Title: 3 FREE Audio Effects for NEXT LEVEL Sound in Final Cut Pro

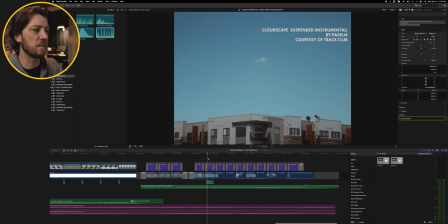8:10 And that's really nice. It just gives a little bit more flavor to the scene and gives you the feeling that maybe you're in a neighborhood.
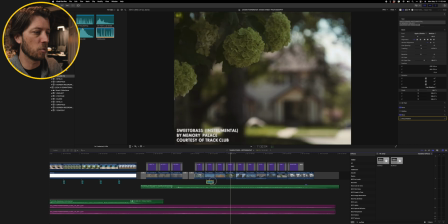8:17 Maybe a more appropriate shot for it is this one with the flowers, and we'll put it in that one and listen back. So that's just, again, is ways that you can build out the atmosphere in some of your musics and use some of these simple effects like muffle to make something sound like it's not right next to the microphone, really bright and forward in your video, but a little bit more distant and in the background. Now, another cool effect you can do to this same type of sound effect is using panning left and right to make it sound like it's in more in one ear than the other.
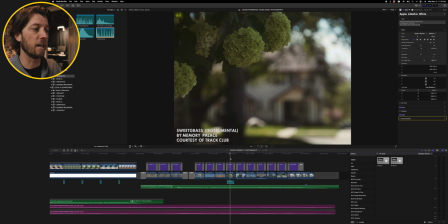8:52 So if someone's listening to it back and you want them to hear it more on the right side, like that dog literally as they're standing here looking at this scene with the flowers in the house, that the dog is off in the distance to the right, we can actually pan this audio to the right to make it feel that way.
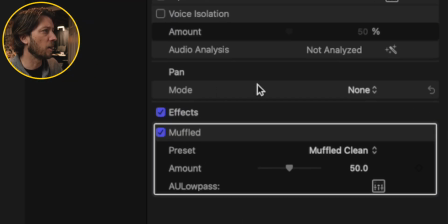9:09 And I'm gonna select this track again. We already have our muffled effect, but I'm gonna come up here into the pan mode and I'm gonna choose stereo left, right.
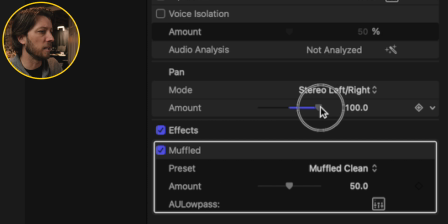9:17 And I'm gonna pan this over to the right completely and then hit Option S to solo this clip.
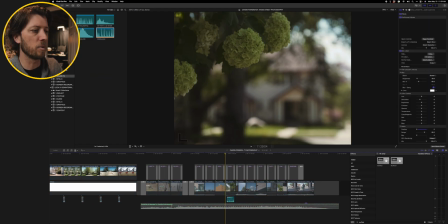9:22 And let's listen to it back with it panned completely to the right.
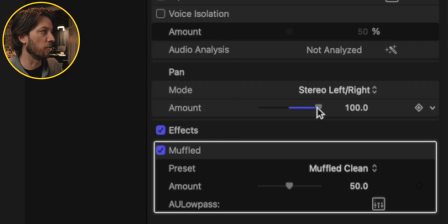9:30 And we can also pan it to the left if you wanted to have the dog feel like it was off to the left of the scene.
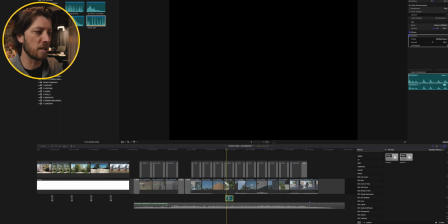9:39 So sometimes when you do this, it can decrease the volume.
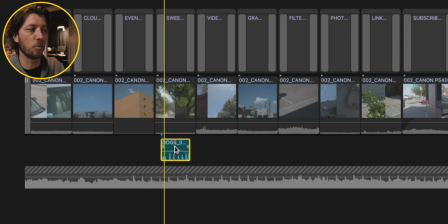9:42 So you'll notice that you may have to increase the volume a little bit to get it back to the way it sounded when it was coming through both the left and the right.
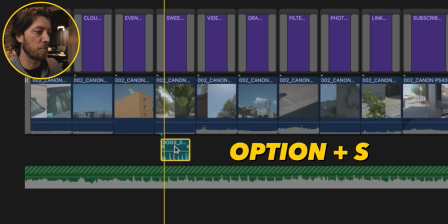9:49 So I'm going to unsolo this by hitting Option S and then play this back. I think that's already sounding a lot better. So let's hear it where it's not panned.
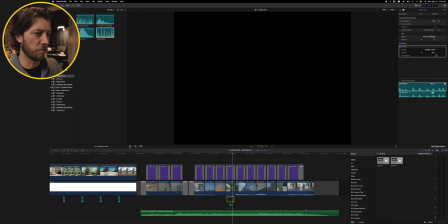10:10 And then let's listen to it with it off to the right.
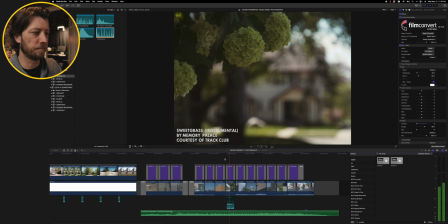I just think that that little subtle thing that you do to your audio can really take it to the next level. So not only are we adding in sound effects to enhance a video like this, but then we're using some free effects in Final Cut Pro with Muffled and then stereo pan left or right to just make it feel like it actually was recorded in this scene, which it wasn't. So those are three free effects in Final Cut Pro that you can use to level up your audio, especially your sound effects editing. If you think you might enjoy the Mix Lab feature with Track Lab, then I highly recommend checking out the link below and starting your 4-month free trial with Track Lab. That's all I've got for this one, everyone. Until the next one, I'll see you all soon. Don't forget, keep chopping that broccoli.